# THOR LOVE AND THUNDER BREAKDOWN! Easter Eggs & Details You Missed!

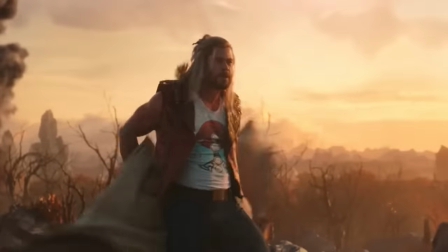Welcome back to New Rockstars, I'm Erik Voss, and this is a breakdown of Thor Love and Thunder,
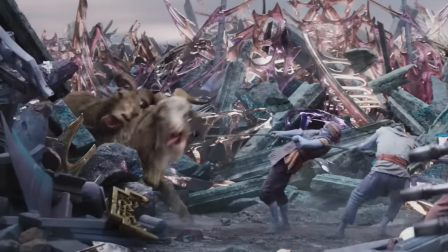Taika Waititi's follow-up to Thor Ragnarok that delivers all the goat screams from here to eternity.
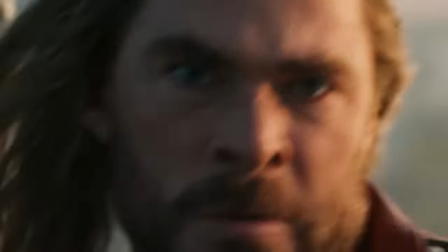Let's break down all the MCU references, visual details, and deeper layers of meaning that you might have missed in Thor 4.
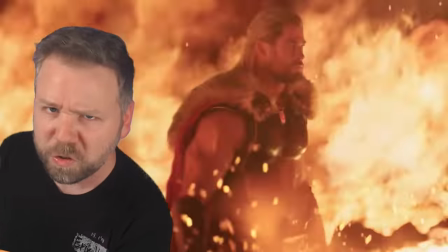Poor Gorr scores gory Tor, a story of war glory, lore by Korg. I'm sorry, that sentence is a belabored chore currently being written in the comics. Snore.
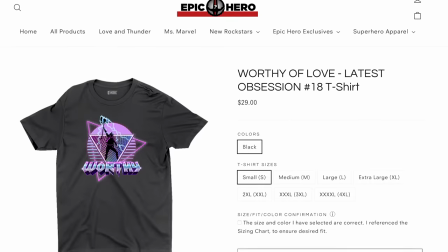I'm done, I promise. Now, the best way to support us at New Rockstars is to check out our latest Thor-inspired shirt at newrockstarsmerch.com.
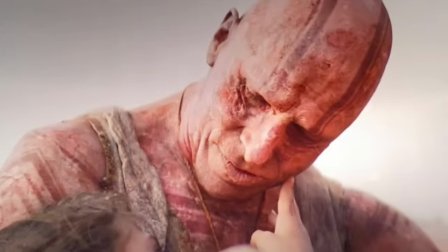The film opens on cracked desert sand as the shadow of Gorr, not yet the God Butcher, and his daughter trudge through the unforgiving sun.
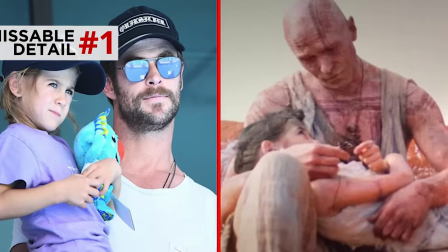Now, this daughter is actually played by India Rose Hemsworth, Chris Hemsworth's daughter.
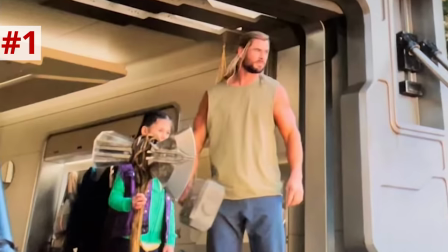Just a little tease of her destiny as Thor's adopted daughter by the end of this movie, revealed to be an adaptation of the Marvel cosmic entity of love.
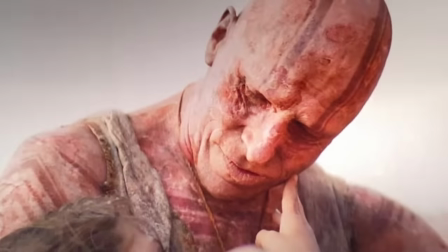It's just so clever to open this movie with Gorr, we think, but really introduce here the love of the Love and Thunder title.
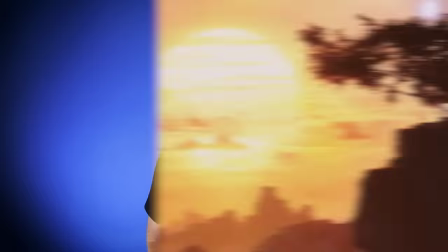But also, this prologue establishes the film's deeper question of, can gods love?
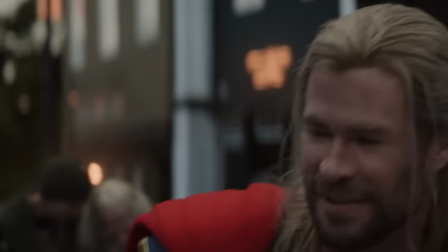Is love unique to mortals, as love requires sacrifice, humility, a simplistic outlook that normally eludes immortals?
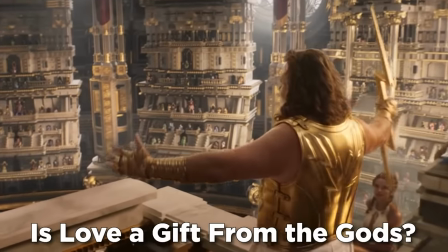But also the question, is love a gift from the gods? And if so, what would it take for the gods to appreciate love themselves?
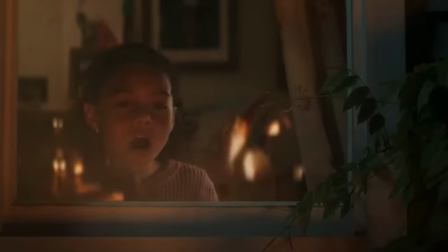Because if gods let so many terrible things happen, are those gods really loving or even capable of love?
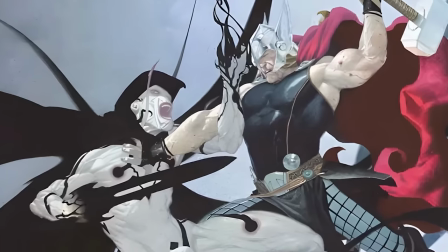Now, the villain of Gorr the God Butcher was introduced in Jason Aaron's God of Thunder comics.
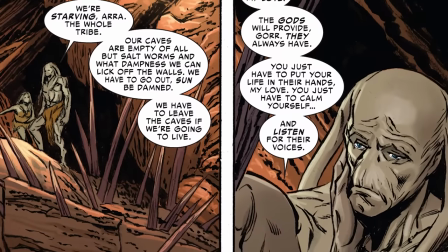Gorr began as a starving being on an unknown harsh planet whose mate and children all die off.
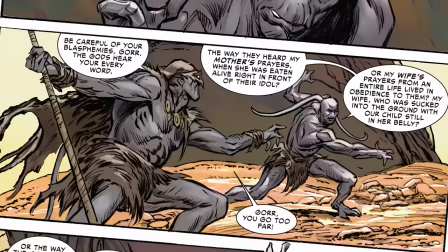His prayers go unanswered by the gods, leading him to be exiled by his superstitious community for when he turns atheistic,
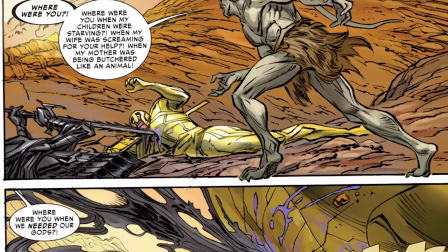until two gods crash land right near him, one possessing All Black the Necro Sword,
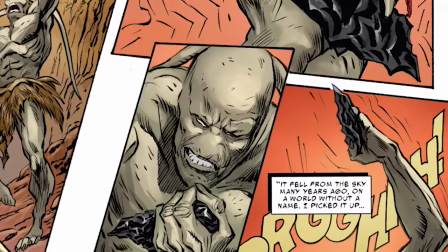which Gorr then uses to begin his deicidal killing spree.
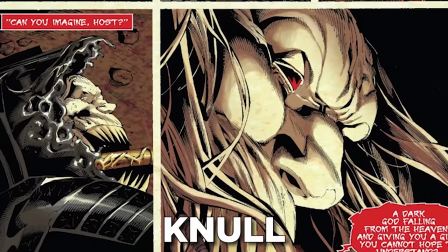All Black in the comics was a weapon of Null, the symbiote deity, who used All Black to decapitate the celestial that became Nowhere.
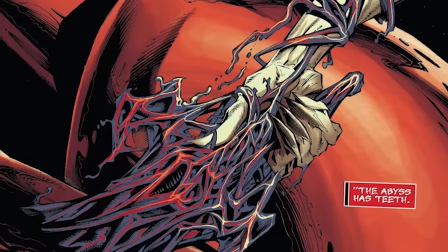All Black fuses with the bearer's arm and becomes part of him, sort of the way the symbiote does.
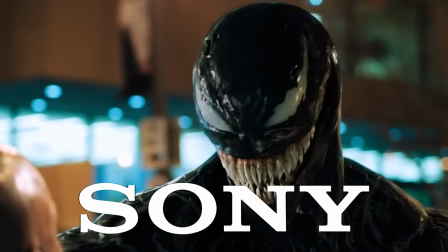However, here in the films, since Sony owns the film rights to the symbiotes, they simply just call this weapon the Necro Sword,
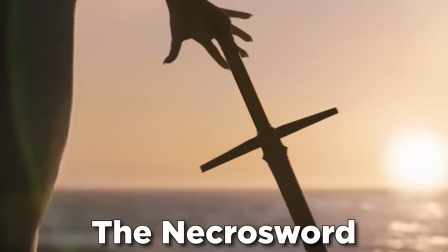leaving out that whole symbiote backstory, opting instead to make this broadsword give one entry to the Shadow Realm.
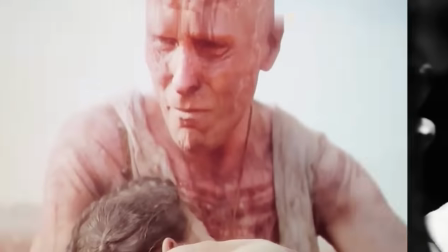Now, Gorr's appearance has been changed. Christian Bale is not yet desaturated, and they let him keep his nose.
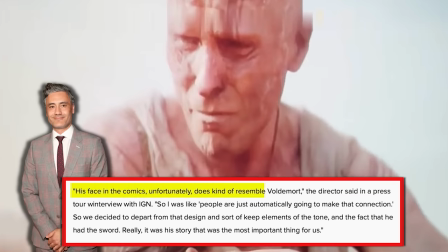Taika Waititi admitted that making him noseless would look too much like Voldemort from the Harry Potter films.
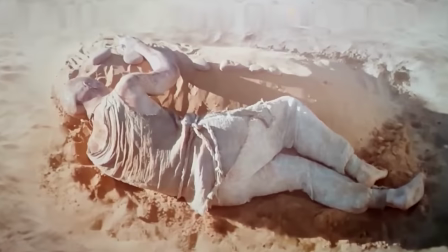Now, I like how all of this opens in the arid desert, an elemental contrast to the film's destination.
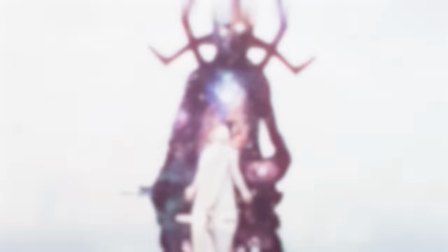The realm of eternity is seen as endless water, and the final shot of this movie is on a beach, Gorr's daughter finally reaching the water that they sought for so long.
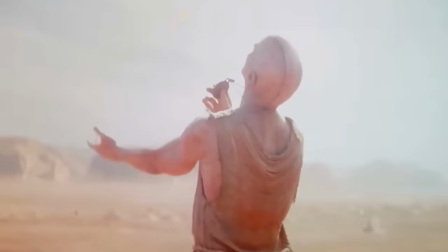But notice how here the only element they get is sunlight, which is ironic because Gorr has been praying to a sun deity, and now too much sun has ruined him.
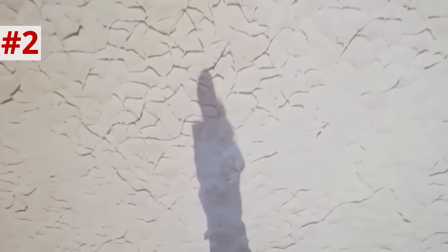And it's also fitting that our very first shot of Gorr is his shadow, as his possession of the Necro Sword will give him access to the Shadow Realm.
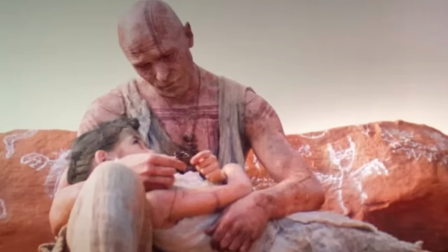Gorr's daughter says only two words in this opening prologue, "I'm tired," and she dies,
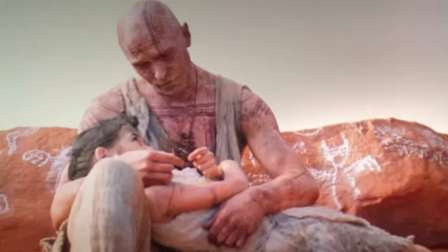leaving behind some paintings she made on a boulder, these paintings praising the sun deity that they pray to.
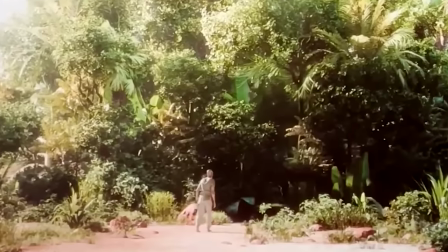Gorr finds an insanely flowery, lush oasis, clearly planted there by that beloved sun god, whom he calls the Bringer of Light.
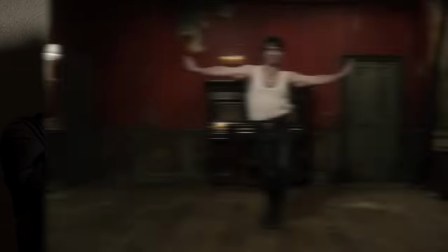This is Rapu, played by Johnny Brew, New Zealand actor, comedian, and Taika Waititi's co-star from the film version of What We Do in the Shadows.
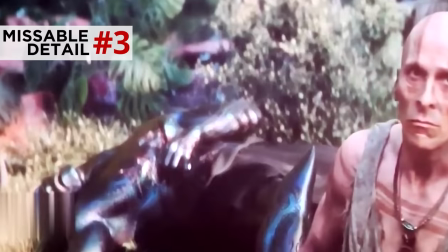But this god mocks Gorr and brags about slaying an unnamed foe, another deity, with an inky black corpse, previous bearer of the Necro Sword.
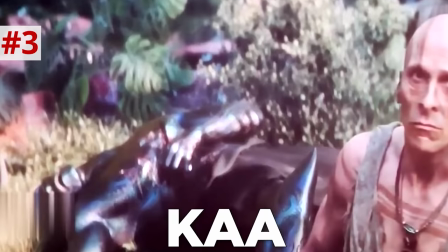This guy might be Ka, the warlord of the Shadow Realm.
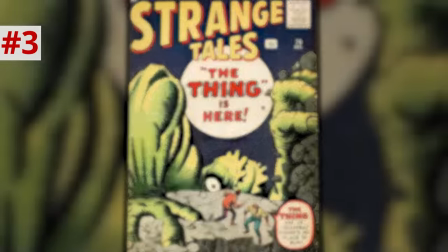When the Shadow Realm was introduced in the 1960s Strange Tales comic issue, Ka was able to command living shadows as warriors, as Gorr does in this film.
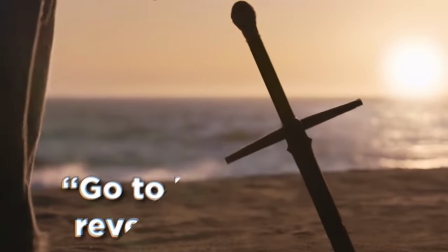And Gorr hears a voice from the Necro Sword, "Go to eternity if it's revenge you seek."
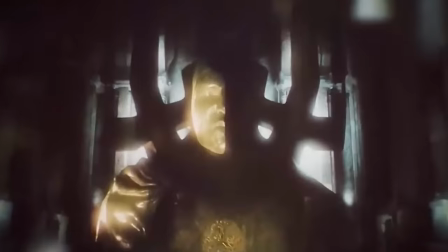And he sees a vision of eternity itself.
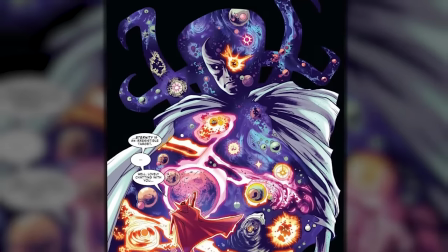So eternity is a Marvel cosmic entity, the living embodiment of the universe itself, depicted as a cloaked silhouette filled with stars and planets.
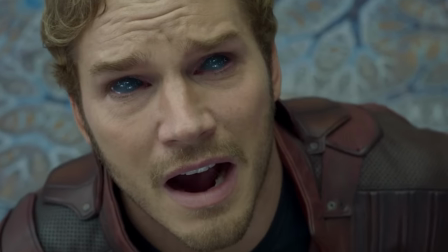Actually, before this, there was a moment in Guardians of the Galaxy Volume 2 when Star-Lord says, "I see it.
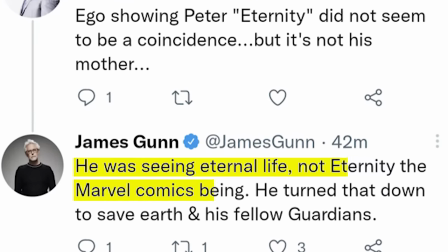Eternity."
And while James Gunn has said Quill wasn't really seeing capital E eternity there, his trance-like state does look a lot like what Gorr goes through here.
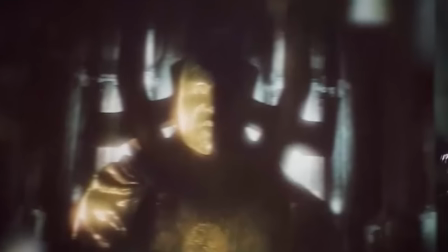In addition to seeing the face of eternity, he does see the imprint of the Bifrost as eternity's heart.